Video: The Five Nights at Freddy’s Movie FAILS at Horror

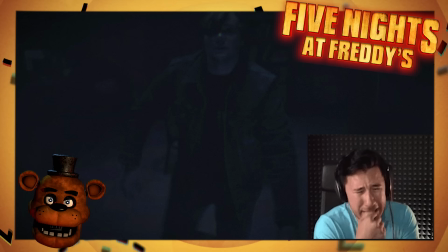Like there's this shot of Bonnie and Chica looking at the camera and then slowly moving the cupcake down to crawl through the vents,
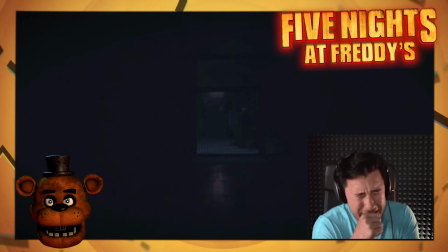which not only looks goofy and unrealistic for these robots, but… I dunno, it just looks so flat.
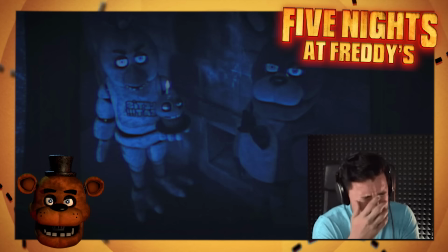Not just with the camera, but also the lighting. I feel like the easiest way to showcase the lack of style here would be by just showing you screenshots of the original game's cameras.
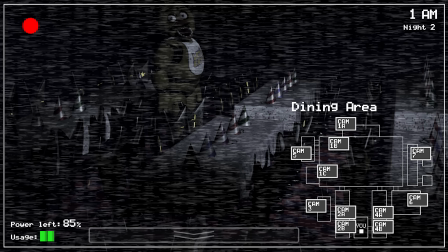The expressions here, especially on Chica, are fantastic. It's the perfect example of less is more.
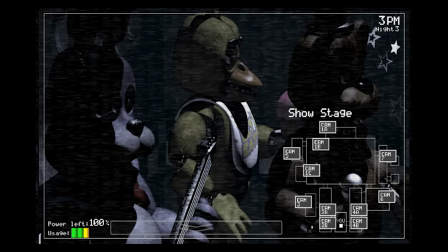It's scarier that we don't know what Chica is thinking. All we know here is that the animatronics can see you. Peanfully aware of your presence. But you don't know what they're thinking. The lighting and fuzzy camera quality genuinely creating this unnerving atmosphere.
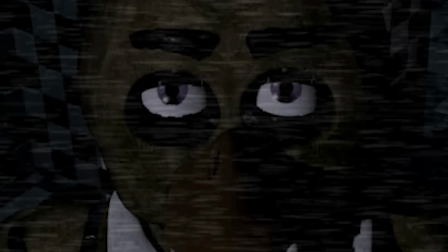Again, you don't know what they're thinking. But what you do know is that they're getting closer.
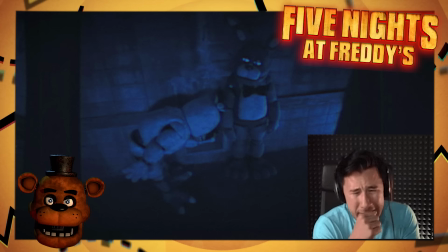Yeah, no, just give them angry eyes. I mean, we just gotta. How are people gonna know that Chica is angry?
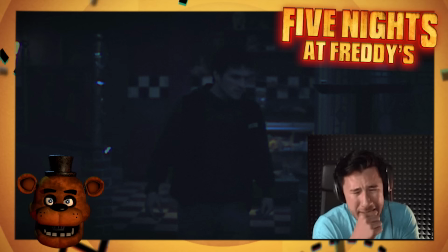When we see them move, it only serves to make them infinitely less creepy. Because they're either moving like guys in suits, which they are.
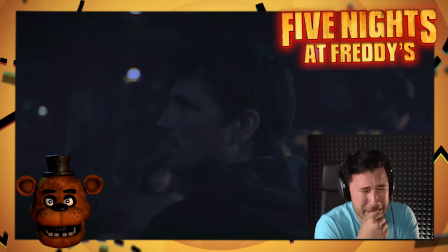Or otherwise, they're moving like zombies, incredibly slow and hulking.
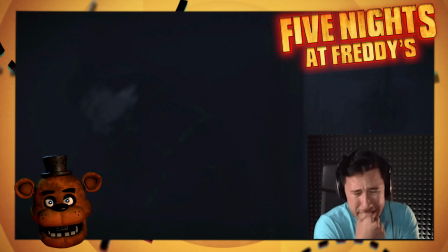Which of course makes sense, but when you see it in motion, it makes me question how any of these guys are effective at killing people.
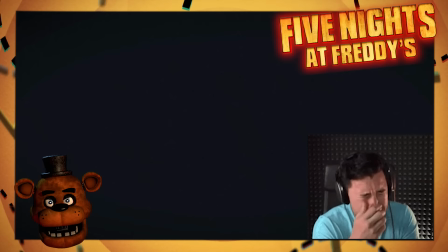And clearly it wasn't for realism's sake, because Clyde runs around like fucking Sonic the Hedgehog. They're able to cheat realism for him, but no one else.
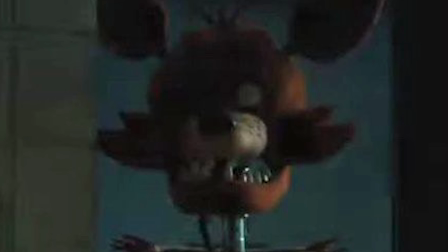Probably because his design makes it impossible to be worn by a guy in a suit, or walk around without toppling over.
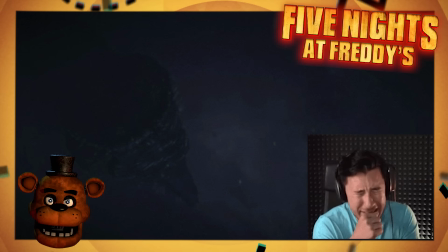Yeah, that's probably it. They're clearly so starved for cool and practical ways for the animatronics to kill people that they end up just abusing the Foxy run.
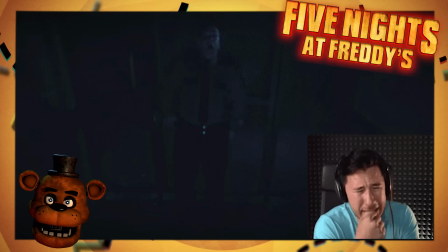I mean, the Clyde run. It's used three different times with basically no variation in how it's handled.
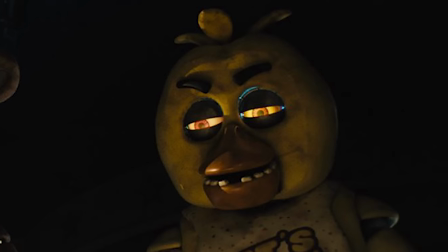But otherwise, we don't really know what they do. Freddy chomps. Chica uses her cupcake, which I guess is also possessed by something we never find out about.
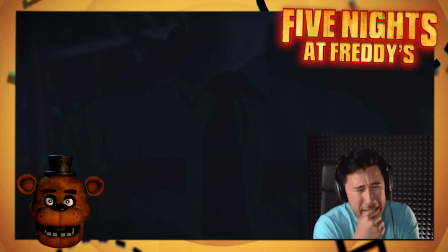Foxy whacks him with his hook and bonnie. We never know. I have to assume he gives the ultimate bitch slap.
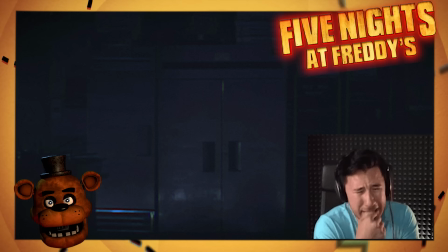But again, this is the best part of the movie to me. It's because we're actually getting to see the animatronics in a somewhat similar way to how they are in the games.
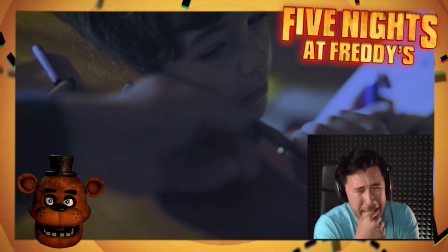Because other than that, we're just focusing more on Mike and his quest to remember who his brother's kidnapper was.
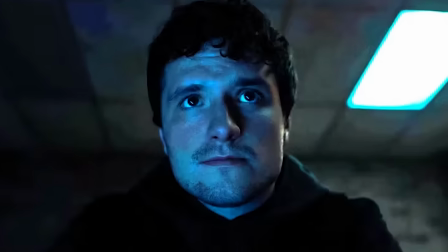By dreaming hard enough. So usually, instead of monitoring the pizzeria,
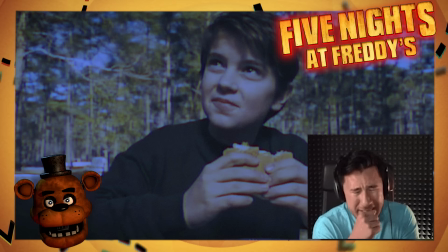Mike is using sleeping pills to ensure nothing distracts him as he tries to access the deep recesses of his mind for... closure, I guess.
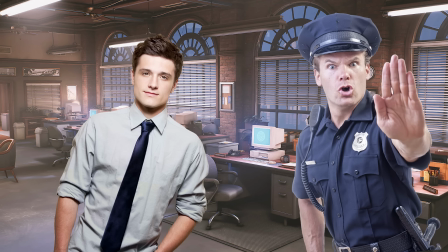I mean, I can't imagine it's for any other reason. Officers, please, I just remembered what the man who kidnapped my brother 20 years ago looked like.
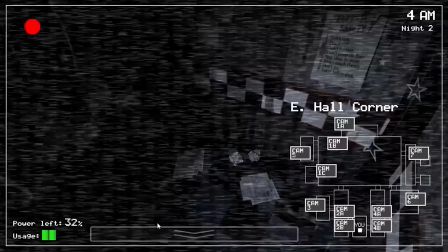20 years ago. Uh, great, can you tell us what he looked like? Uh...
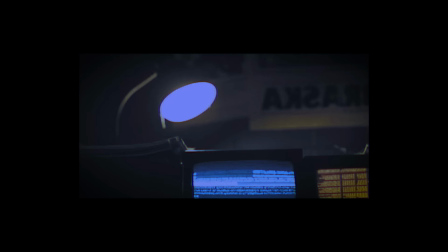It's a shame, though, that around the time I think the movie peaks is also the time they start introducing elements that I think ruins it.
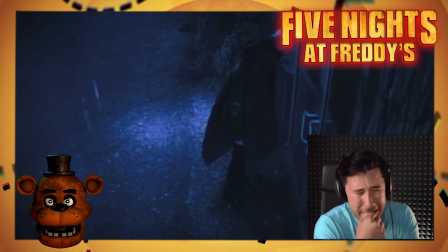And by elements, I mean Vanessa.
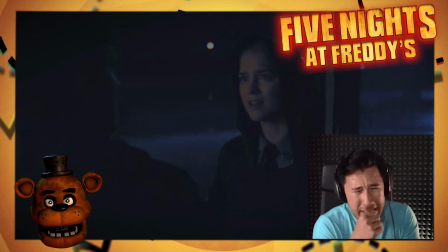Again, Vanessa is a character from the newer game Security Breach, but they have retrofit her back into the original by giving her the role of a local police officer.
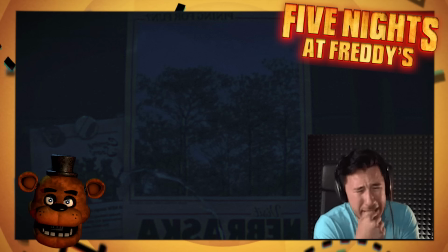Freddy's means a lot to her, and so she returns to keep up with the nightguards to make sure everything's alright. Although it appears that she knows more than she lets on.
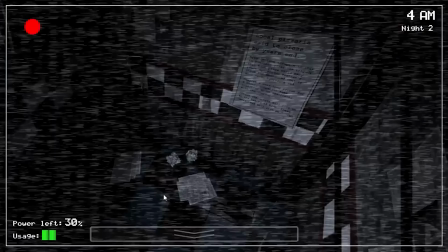Hmm. I dislike Vanessa so much because her presence does nothing but actively serve to make the movie less scary.
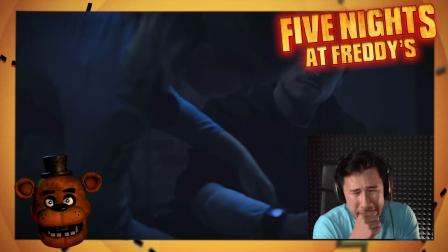Not only because having Mike no longer be alone for a majority of the time really makes him feel a lot less isolated and vulnerable here,
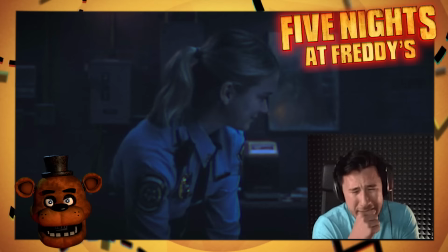especially with a cop by her side, if Freddy gets too close to just whip out the gun or teaser, but also because Vanessa is someone who they make a clear effort to point out and knows what Freddy's is all about.
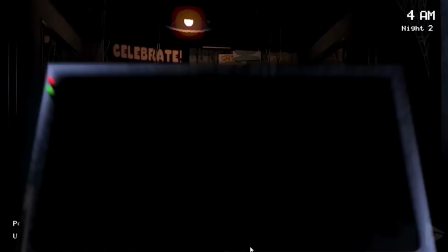She knows why it closed, she knows that the animatronics are alive, she knows where the missing kids are,
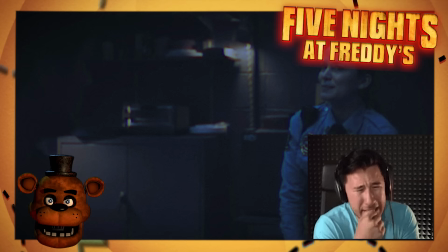all information that she chooses to just sporadically give Mike over the course of the film whenever she feels like it.
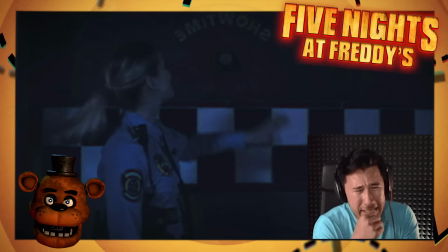There are moments where she'll say stuff like, Like, oh, did you know about those kids that went missing here? Oh, I mean, want to see Freddy and gang?
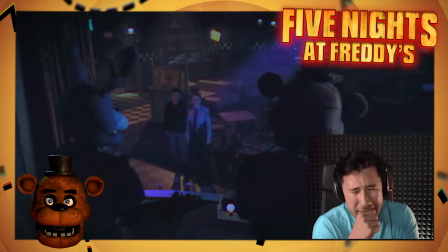Let's dance! Her willingness to let stuff slip out makes no sense when considering what her true role here was.
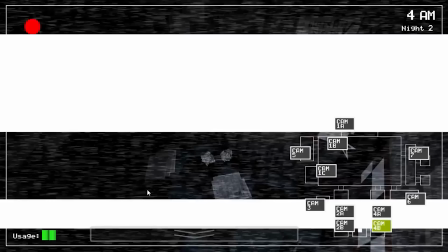Spoilers and shit, but we find art way later, again, because Vanessa just tells Mike after a while,
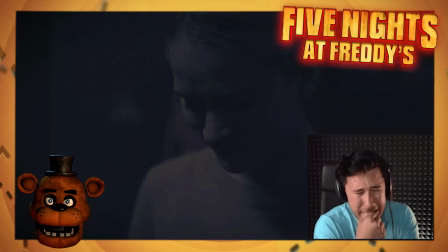that the man who kidnapped and killed those five kids back in the day was none other than William Afton, also known as Vanessa's father.
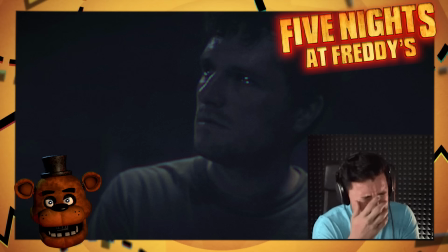Her father has ensured that his crimes will never be discovered by having her go to the Freddy's location to check up on the security guards, making sure they don't learn the dark truth behind the animatronics.
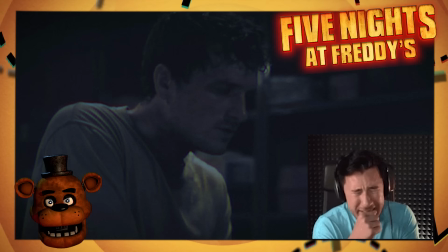But she makes no effort to do that. Mike pretty evidently doesn't give a shit about this place. He's just doing it for the job.